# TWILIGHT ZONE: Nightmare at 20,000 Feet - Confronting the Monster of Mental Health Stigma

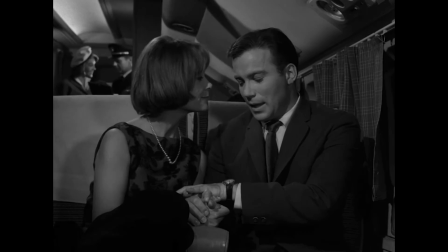252s
Wilson feels unable to fulfill his patriarchal duties as husband and father.
Must have been awful for you, taking care of the kids, bearing the full responsibility.
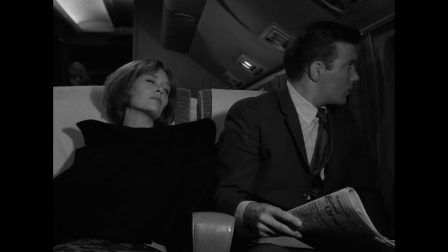261s
The state of his mental health has left him feeling small.
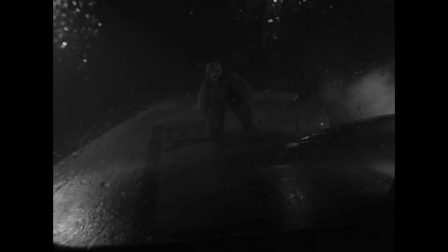264s
So much so that when he spots a humanoid creature on the wing, he retreats into self-doubt.
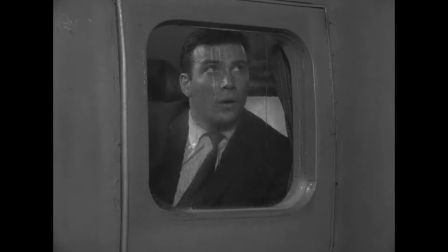271s
The sightings persist, and of course, no one believes him.
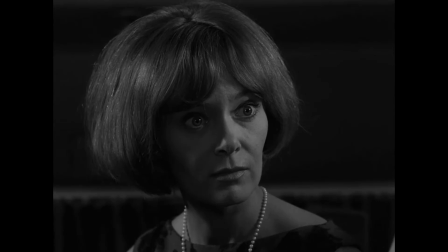274s
To heighten the horror quotient and the interpersonal drama, Matheson portrays everyone as trying.
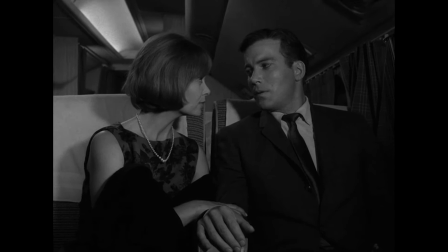282s
Julia tries to support her husband, but fears that he's not quote unquote cured after all.
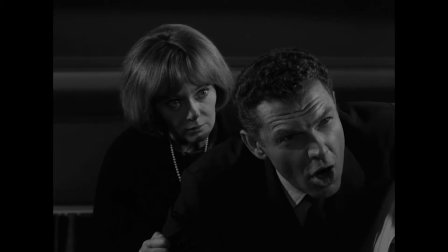288s
The crew tries to acknowledge Wilson's claim, but they coddle him instead.
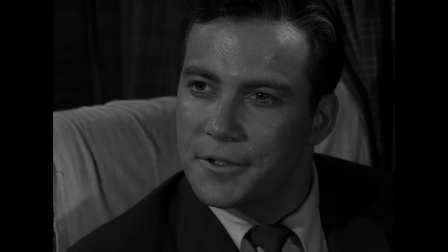293s All right, you saw him. But to other people aboard, we mustn't alarm them.
Wilson himself tries to report his observation while keeping the peace,
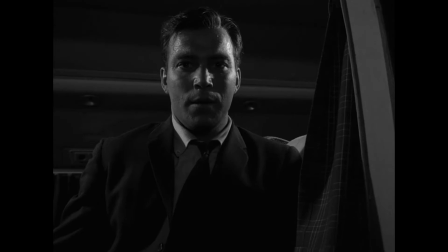301s
but takes matters into his own hands when he realizes he has no true allies here.
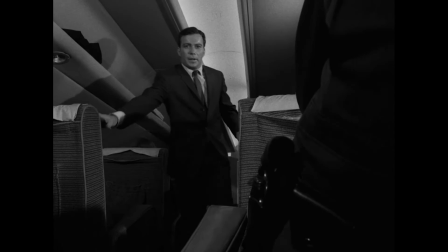306s
Horror is rife with this kind of story, call it a Cassandra narrative, a Chicken Little story, or the Boy Who Cried Wolf.
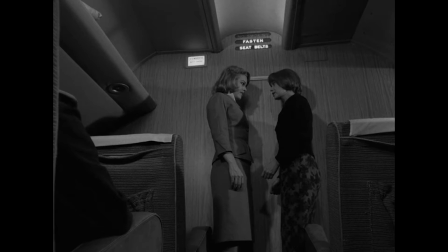314s
The great pity of Wilson's situation is that it's his mental health history, as much as or possibly more than the content of his claim,
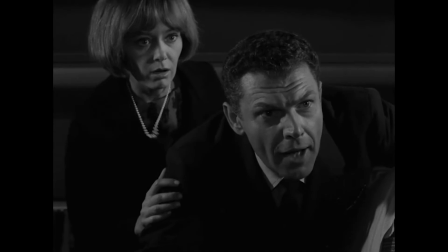322s
that renders him untrustworthy in the eyes of his wife, the crew, and even himself.
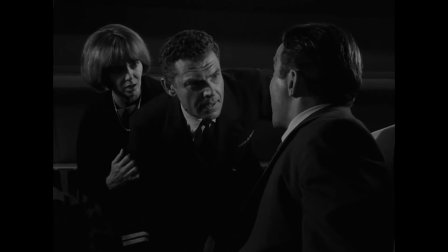328s
The finest offerings of the horror genre often deal with powerlessness and isolation,
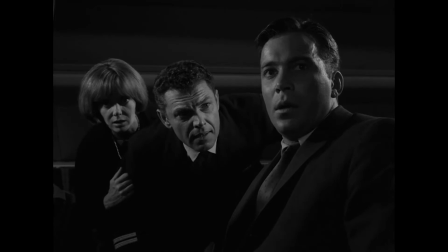333s
and the 1963 adaptation is chilling in how it frames mental illness stigma as an invisible and insidious prison.
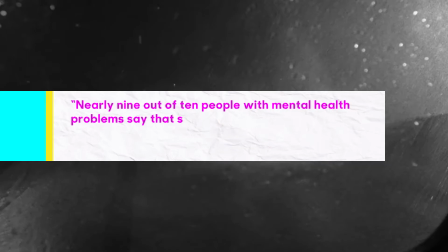341s
According to a study by the Mental Health Foundation last updated in 2021,
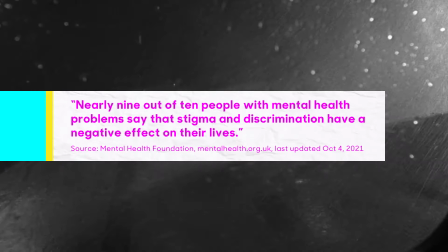346s
nearly 9 out of 10 people with a mental illness feel stigma and discrimination negatively impact their lives.
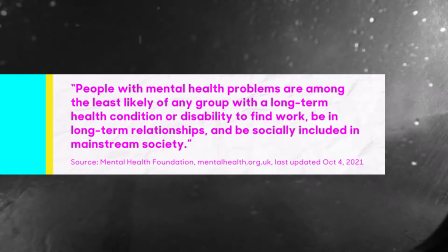353s
They also state that those with a mental health issue are among the least likely of any group with a long-term health condition or disability to find work,
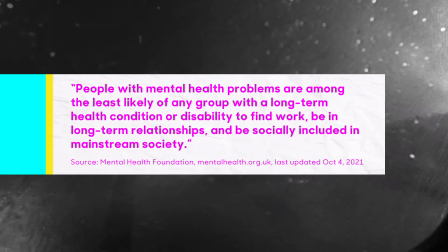360s
be in long-term relationships, and be socially included in mainstream society.
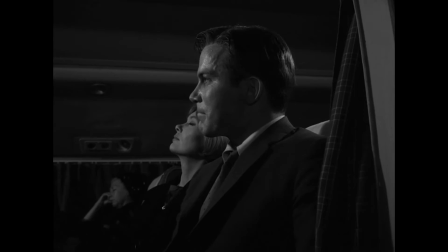365s
Wing walking gremlin aside, the poison dynamic of Wilson's situation is common even today.
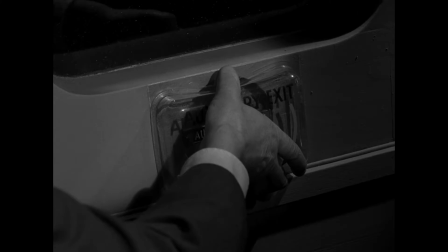371s
Nevertheless, folks battling stigma find ways to prevail.
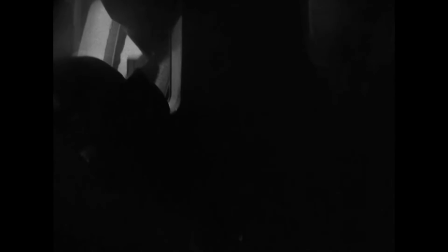374s
In a bonkers move that surely would have seen his spine pulverized in real life, Wilson opens the exit door and vanquishes the gremlin once and for all.
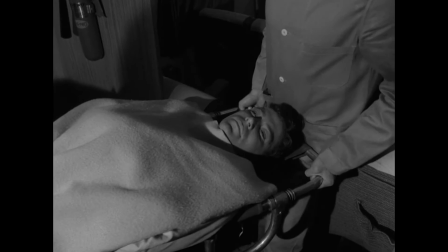383s
This outcome lives somewhere in between triumph and tragedy.
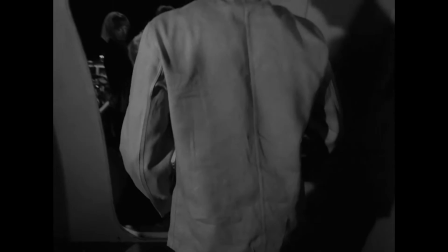387s
As is sadly common for people struggling with mental health, Wilson's struggle is understood by him and him alone.
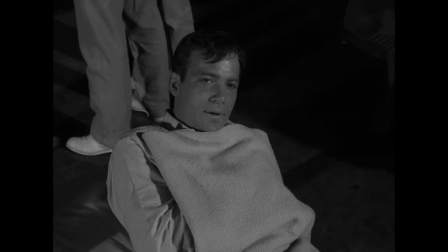394s
And so is his victory.
It's all right now, darling. I know.
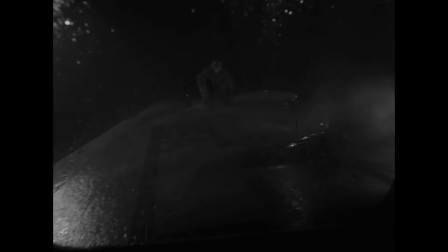401s But I'm the only one who does know.
Meanwhile, the episode's aesthetics align in compelling ways that make us feel Wilson's anxieties at every turn.
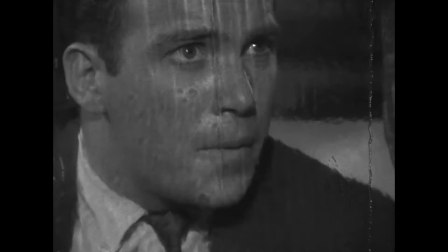410s
Director Richard Donner amplifies the uncomfy vibes with stark shadows,
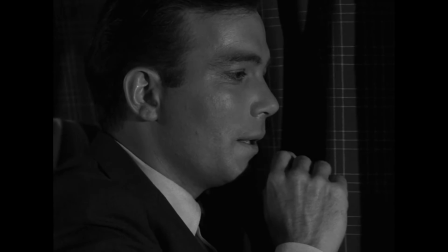415s
lightning and thunder effects that provide a heightened campfire tale effect, and tense selections from the Twilight Zone music library.
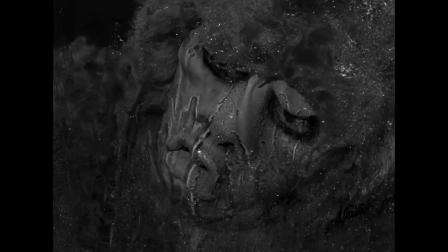422s
His most notable creative choices, however, involve this bad boy. You may find this character design more campy than creepy,
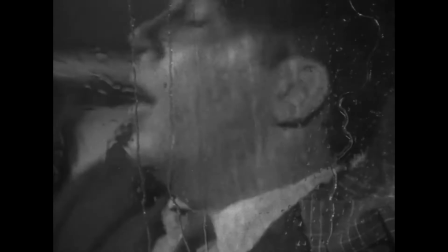432s
and you could be forgiven for thinking that what's considered goofy-ass by modern standards was considered frightening six decades ago.
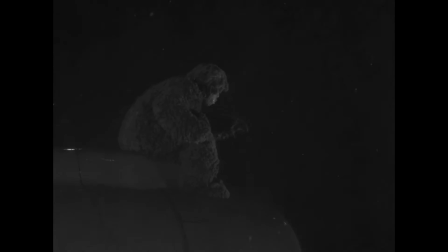439s
It turns out, even back in 1963,
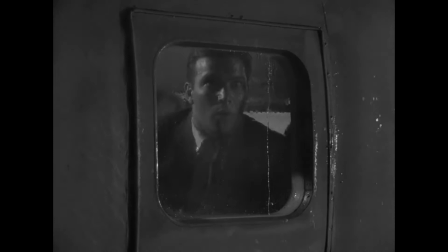443s
an actor in a Bigfoot costume was considered more than a little ham-fisted, at least by the original author.
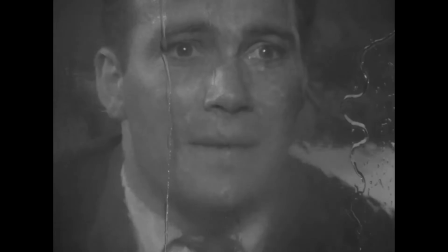450s
Years later, when Matheson reflected on Donner's execution of his script, the author candidly shared that he preferred the vision of Jacques Tournier,
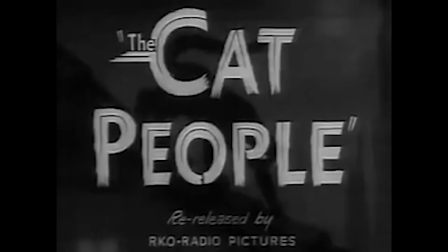459s
director of Night Call, one of Twilight Zone's creepiest outings, as well as horror classics Cat People and I Walked With a Zombie.
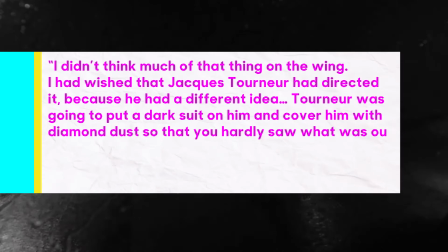467s
Said Matheson, I didn't think much of that thing on the wing. I had wished that Jacques Tournaire had directed it because he had a different idea. Tournaire was going to put a dark suit on him and cover him with diamond dust so that you hardly saw what was out there.
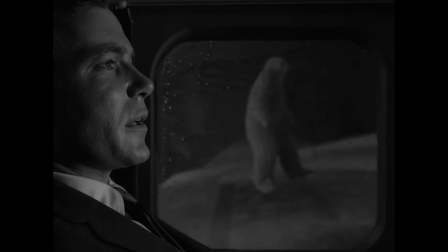481s
This thing looked like a panda bear.
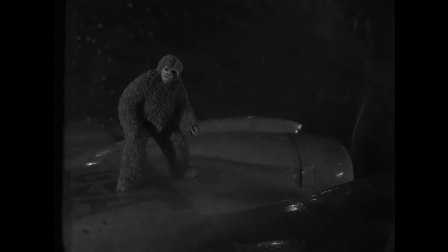483s
It's not just the monster's design that feels comedic, its physicality and physics lead to absurd imagery.
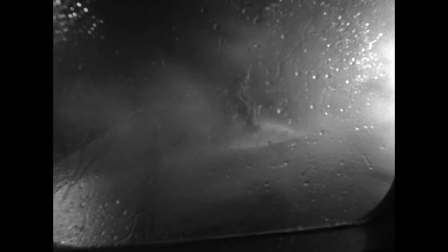490s
It shuffles about the wing fully upright with no indication that it's battling against high winds and g-forces to stay attached.